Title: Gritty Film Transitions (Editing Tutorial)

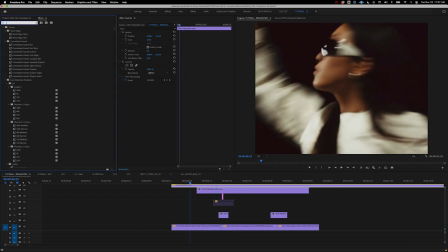6:51 And then again, remember these these are ingredients so at the end of the day you can take this you can you know add levels to it uh if you want that to sort of like punch a little bit more you could get you know just that blue stuff really coming through in a
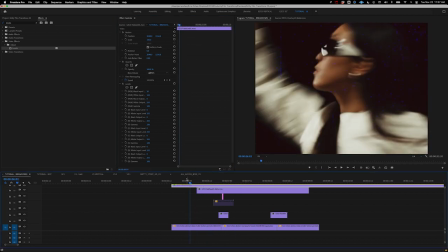7:07 bigger way treat them as you know ingredients in your custom
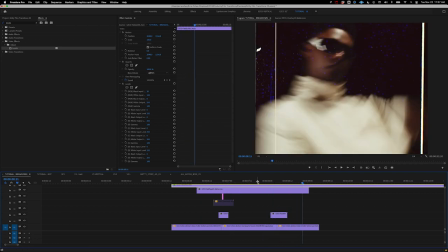7:12 recipe if that makes sense uh maybe i'm just hungry let's go back to our
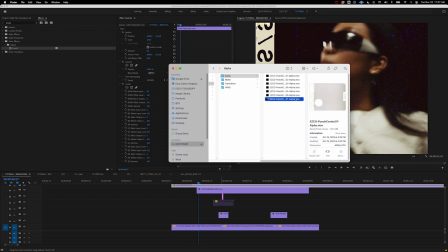7:19 and we're going to go to the alpha. We're going to take that number seven again, one of my favorites.
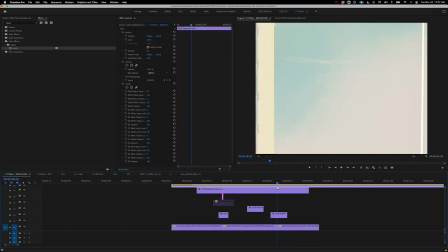7:24 We're going to drag that right on. And I want to kind of put this somewhere in the middle of this shot because that feels like a nice place for it.
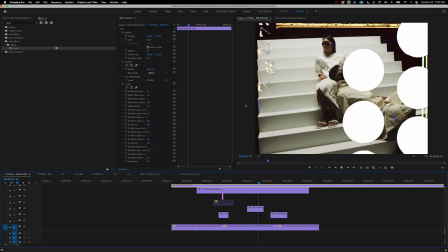7:32 So let's play through this and you're going to start to see, man, like we've really developed a nice little sequence here,
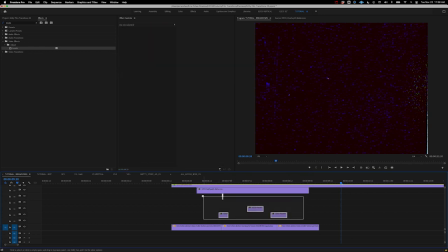7:40 literally just dragging and dropping straight from our finder window. Super, super cool.
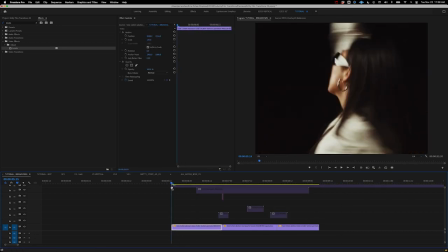7:46 So here's before.
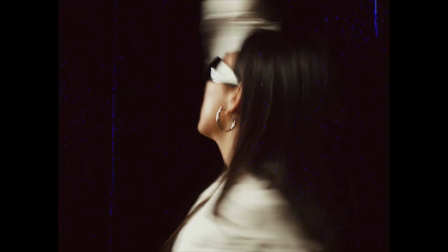7:51 totally fine, cool footage, but not very cohesive. And now look at this just feeling so cool.
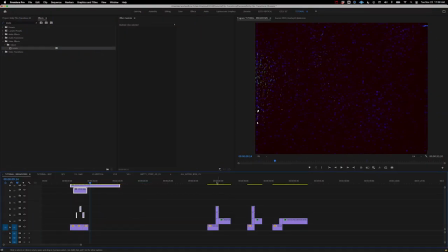8:01 I do want to show you one more sort of bonus treatment here that we can do.
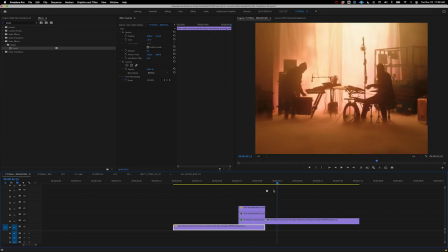8:05 So here you can kind of see it in action. We've got these two clips that feel obviously very different.
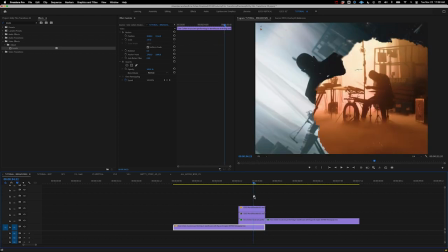8:12 One's blue, one's a little bit more, you know, warmer.
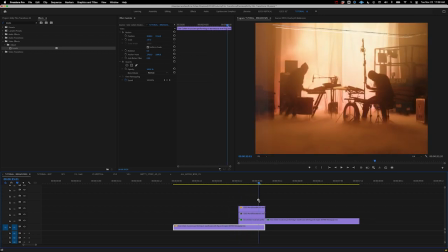8:16 They're very disconnected, but we can kind of use this transition to sort of connect things and, you know, get a more sort of cohesive feeling in the edit. So again, let's go back to our finder window here.
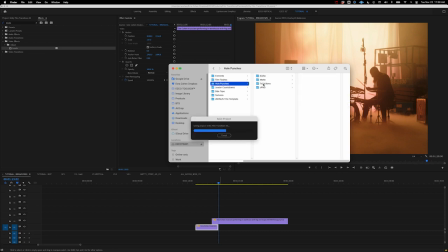8:28 We're going to go to hole punches, transitions,
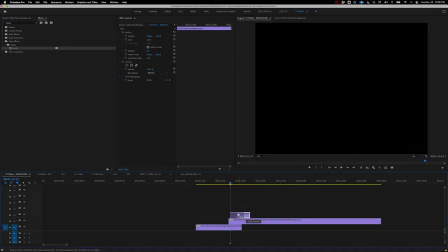8:31 and then grab punch transition one and just drag it over the beginning of our second clip, right?
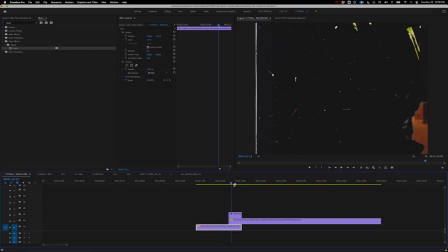8:39 So now we've got this again,
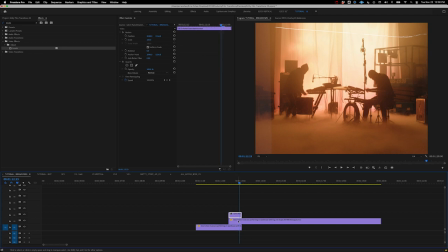8:41 totally fine, but let's take it up a notch. so what we're going to do is on this second clip the one on top we're going to go to our effects and we're going to type in track matt key we're going to drag that onto our second clip
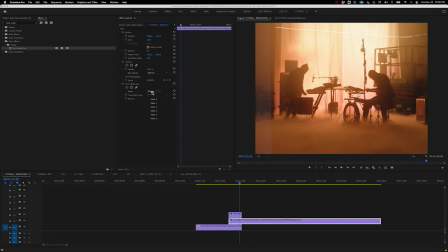8:56 and it's added to the clip now and what we're going to do is we're going to set the matte to layer three which is this layer here it's setting it it's setting the matte to our transition and now as we scrub through you can kind of see that something interesting is happening now
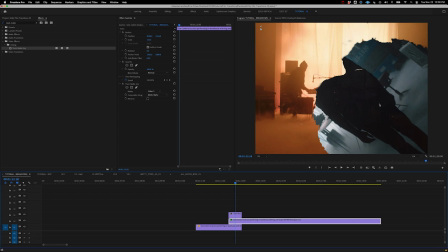9:12 it's kind of using the alpha data to pull you know an element you know from the last clip into this little transition moment and kind of create this organic kind of gritty you know messy feel which is kind of cool um and just like that you know we're starting to get some good
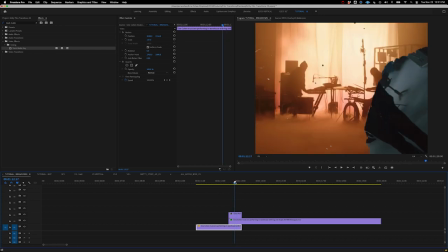9:29 results now it's a little messed up so we kind of need to like fix this up a little bit you'll notice that we're starting on the first clip as soon as the transition starts we start with the next clip which is not right so let's fix this up what we can do is
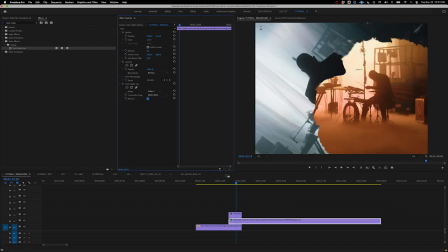9:42 go back to our effect on layer two we're just going to hit reverse and just like that we should have something that makes a little bit more sense that's feeling good and then let's take it even a next step and we can drag and drop a duplicate of this and we're going to
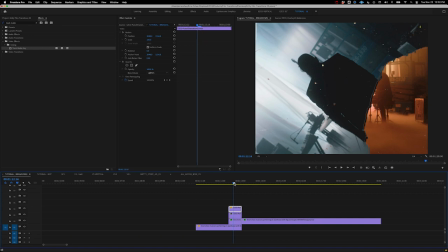9:58 change this top one to lighten and what you're going to see now is that we get a lot more of that sort of white, you know, grit. So here's off and here's on.
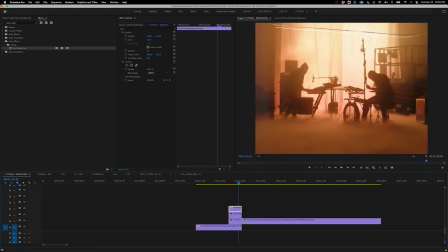10:10 We're getting a ton more of that sort of like those little imperfections that make this pack so unique. And, you know, if we play through this now, that's feeling a lot more interesting. You can find these and tons of other amazing assets to help you sort of spice up your work at esco.tv.
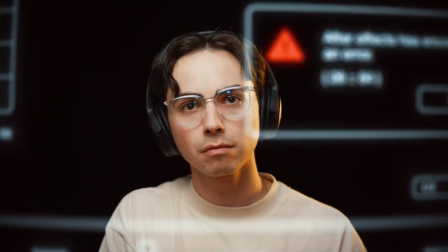10:27 And you can even find a free sample pack of some of our favorite assets that you can download and you use immediately in your projects. Until then, let us know if you have any questions, please subscribe, and we'll see you in the next one. Happy editing.